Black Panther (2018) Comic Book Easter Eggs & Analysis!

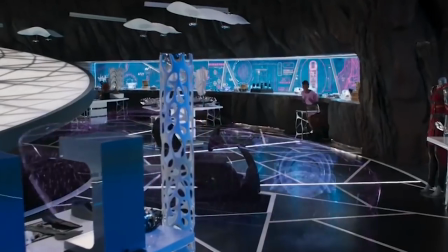(12:10)
Really, what I love most about this lab is the overall design of the layout.
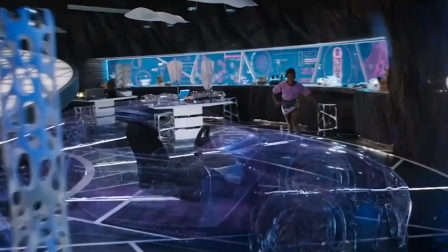(12:14)
It's located inside the vibranium mine of Mount Bashinga, which is named after the first Wakandan king that we saw in the prologue.
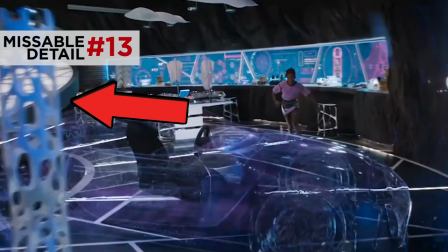(12:20)
The central walkway the lab is shaped like a spiral, almost like a giant drill that's drilling into this mountain.
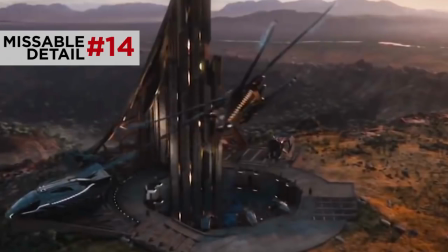(12:26)
Actually, I should point out that all of the design of the Wakandan palace is based on circular shapes.
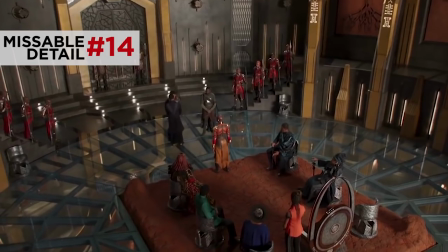(12:32)
The throne, the jets, the overall architecture of the floor layout. The designers did this to set Wakanda apart from the Mountain Tribe, whose architecture features more sharp angles.
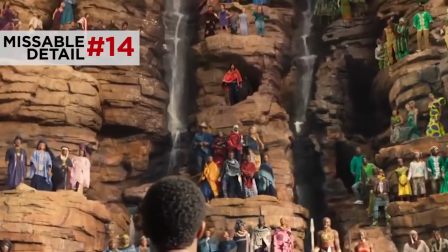(12:40)
The idea being that Wakanda is a more community-based union of tribes, whereas the Mountain Tribe diverges on their own angular tangent.
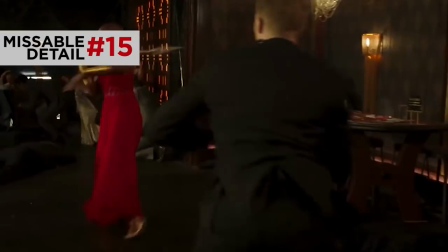(12:48)
Okay, moving on to Busan, South Korea. Now, once again, the color of the characters' wardrobes carries a lot of symbolic weight here.
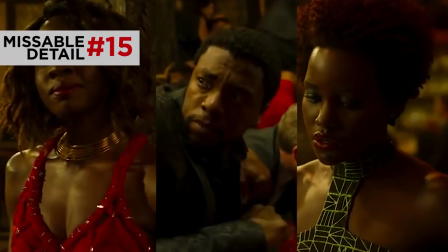(12:55)
Nakia, T'Challa, and Okoye are wearing green, black, and red, respectively. In a breakdown of the scene that he did for Vanity Fair, Ryan Coogler said that no other characters wear red or green in the scene. He wanted these three to stand out because red, black, and green are the colors of the Pan-African flag.
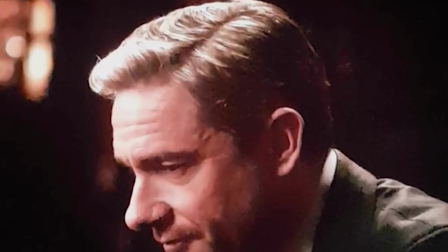(13:12)
Martin Freeman, CIA agent Everett Ross, returns here at the same table as Stan Lee,
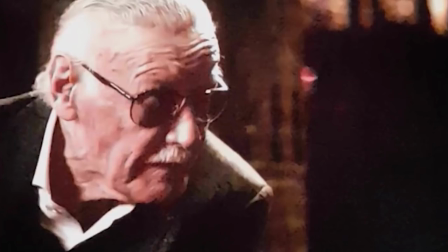(13:18)
making a cameo as a gambler who takes T'Challa's ships for safekeeping.
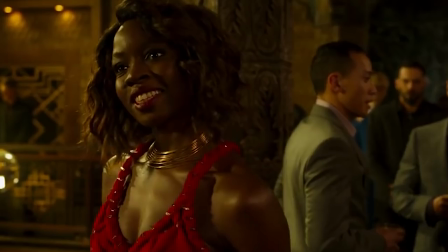(13:22)
Okoye has to wear a wig disguised to blend in, which frustrates her because the Dora Milaje's shaved heads is a point of pride for them.
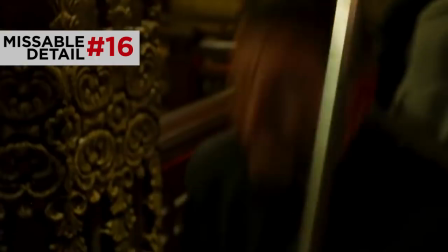(13:28)
But notice how later when fighting, she pulls off the wig and tosses it in a dude's face. According to Coogler, this is an example of traditionalism versus innovation in this scene, with female characters using their femininity as a weapon.
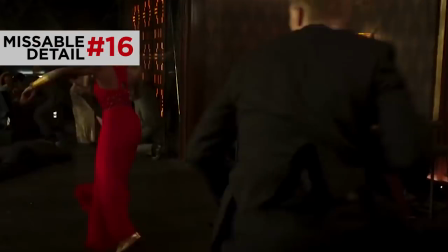(13:40)
So while Okoye takes out these guys with traditional spear movements, the wig becomes a weapon too.
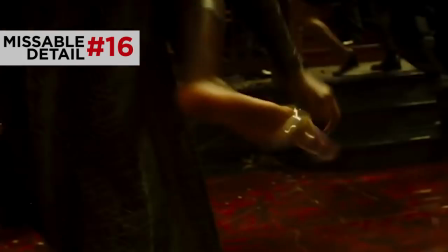(13:46)
Similarly, down below, notice how Nakia pulls off her heel and beats a guy with it.
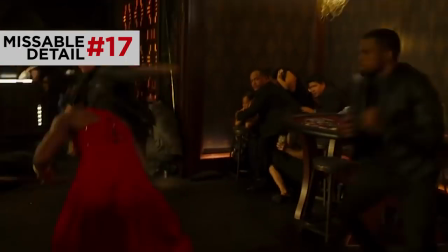(13:50)
Now the second half of this casino fight is shot in one awesome long extended take.
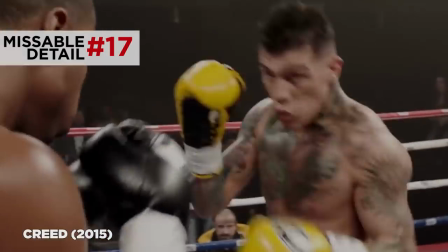(13:55)
This is actually a director trademark of Ryan Coogler. In the movie Creed, he shot an entire boxing match in one four and a half minute long take.
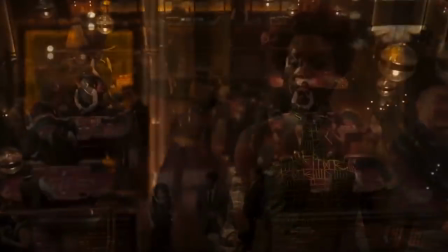(14:02)
And this is super effective because it brings us into the action, having us experience all of this in real time just like the characters are. And during this you can hear this interesting yip vocals. Doing a yip like a choo choo choo choo choo choo. This is the music of Dora Q, a group of women singers from Senegal.
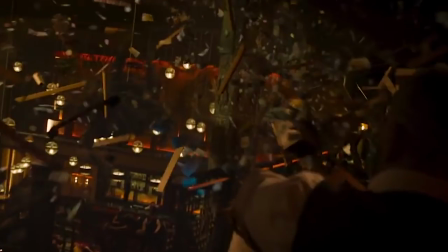(14:19)
And at the end of this tracking shot, Ulysses Klaw punctuates it by using his arm cannon to blow up the cash box.
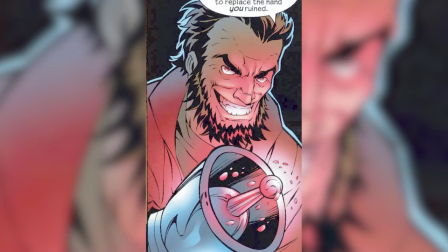(14:24)
Kind of like the confetti to celebrate the end of this shot. In the comics, Claw actually has a similar sonic arm cannon that fires these sonic blasts.
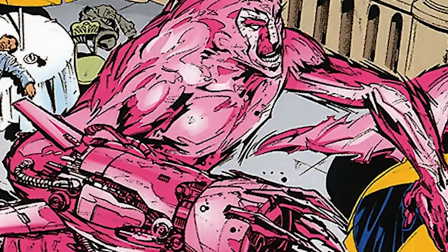(14:32)
He also at one point gets sucked into a machine and turned into a form made of entirely sound energy.
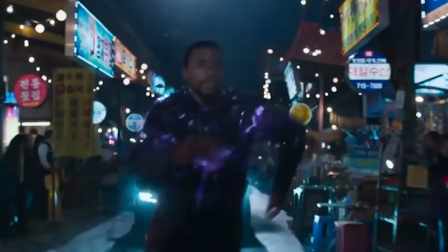(14:38)
Yeah, I'm glad that they didn't go too far with that. The action spills outside leading to this great car chase through the streets of Busan.
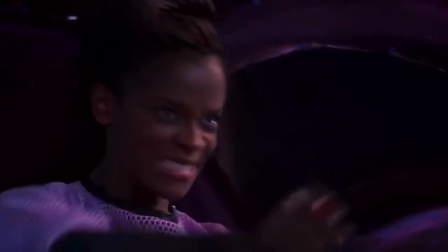(14:44)
It's interesting how elaborate Shuri's mapping technology is. Not only can she control the Lexus remotely back in her lab, the lab holoprojects the car's interior,
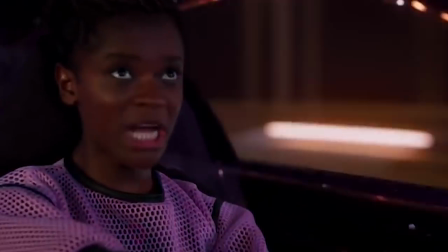(14:53)
and the surrounding city's street as it passes by all into her view. Kind of like a 3D Google Street view.
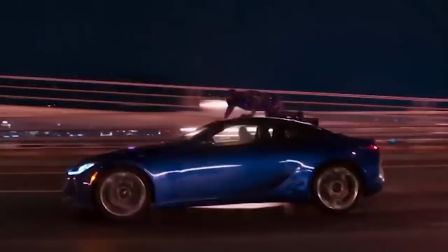(14:59)
Now in the scene it just seems like some fun, but probably unnecessary superhero movie tech. But like everything in this movie, everything is reused later on.
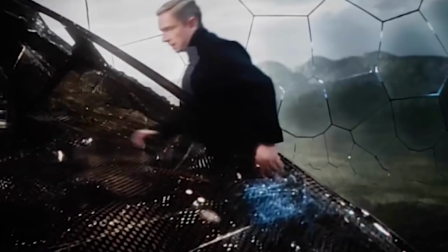(15:07)
All of this is put in place to set up Ross needing to use this technology later to take down the outgoing weapon cargo ships.
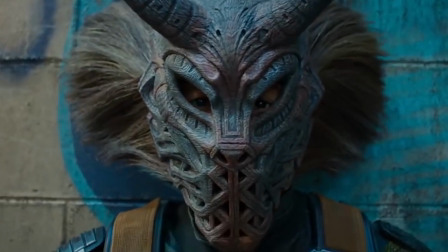(15:14)
Later when N'Jadaka breaks claw out of captivity, he wears that horn tribal mask that he stole from the museum earlier.
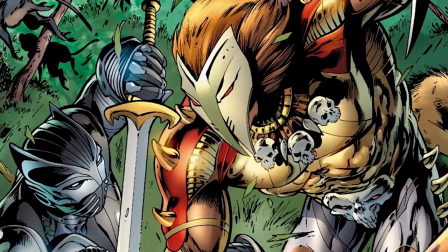(15:20)
This mask could be a nod to the one Killmonger wears while fighting T'Challa in Reginald Hudlin's Black Panther comic. And when Jadaka tosses a grenade into the room, Black Panther jumps on it to block the explosion.
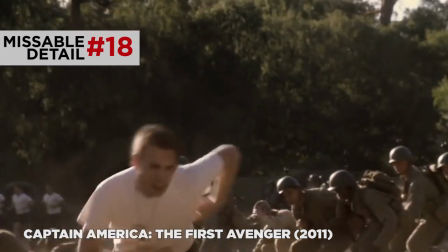(15:32)
Now this could be another MCU nod. Of course, this is the same act of heroism that Steve Rogers did in Captain America, the First Avenger.
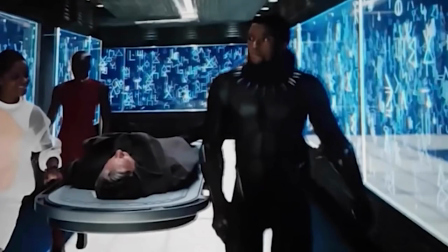(15:39)
When they bring the injured Ross back to Wakanda, Shuri calls him another broken white boy for us to fix.
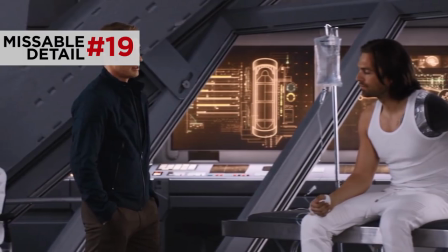(15:45)
This is a subtle reference to Bucky Barnes. She's setting up the Winter Soldier's cameo in the post-credits scene.
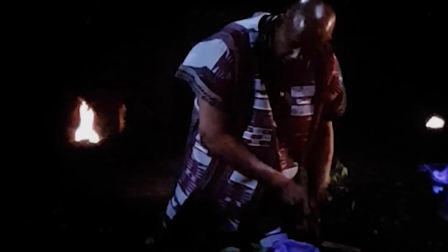(15:50)
Next, when T'Challa confronts Zuri in the garden about N'Jadaka's ring, we learn the truth about the opening scene.
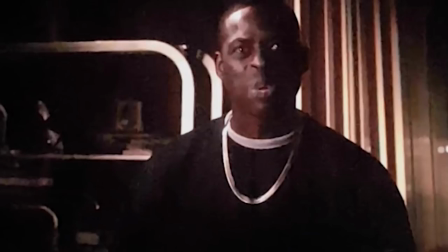(15:56)
In the memory, N'Jobu rants about leaders being assassinated, communities being overly drugged and incarcerated.
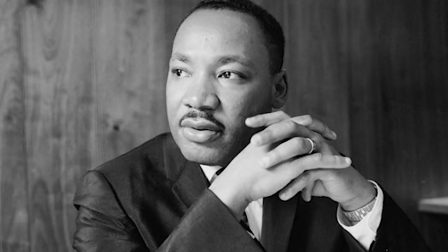(16:02)
He's referring to the assassinations of civil rights leaders like Martin Luther King Jr., Malcolm X, Medgar Evers, and unfortunately several others. He also alludes to the mass incarceration of African Americans in the U.S., explored in super-depth by Ava DuVernay in her documentary 13th, which you really need to watch.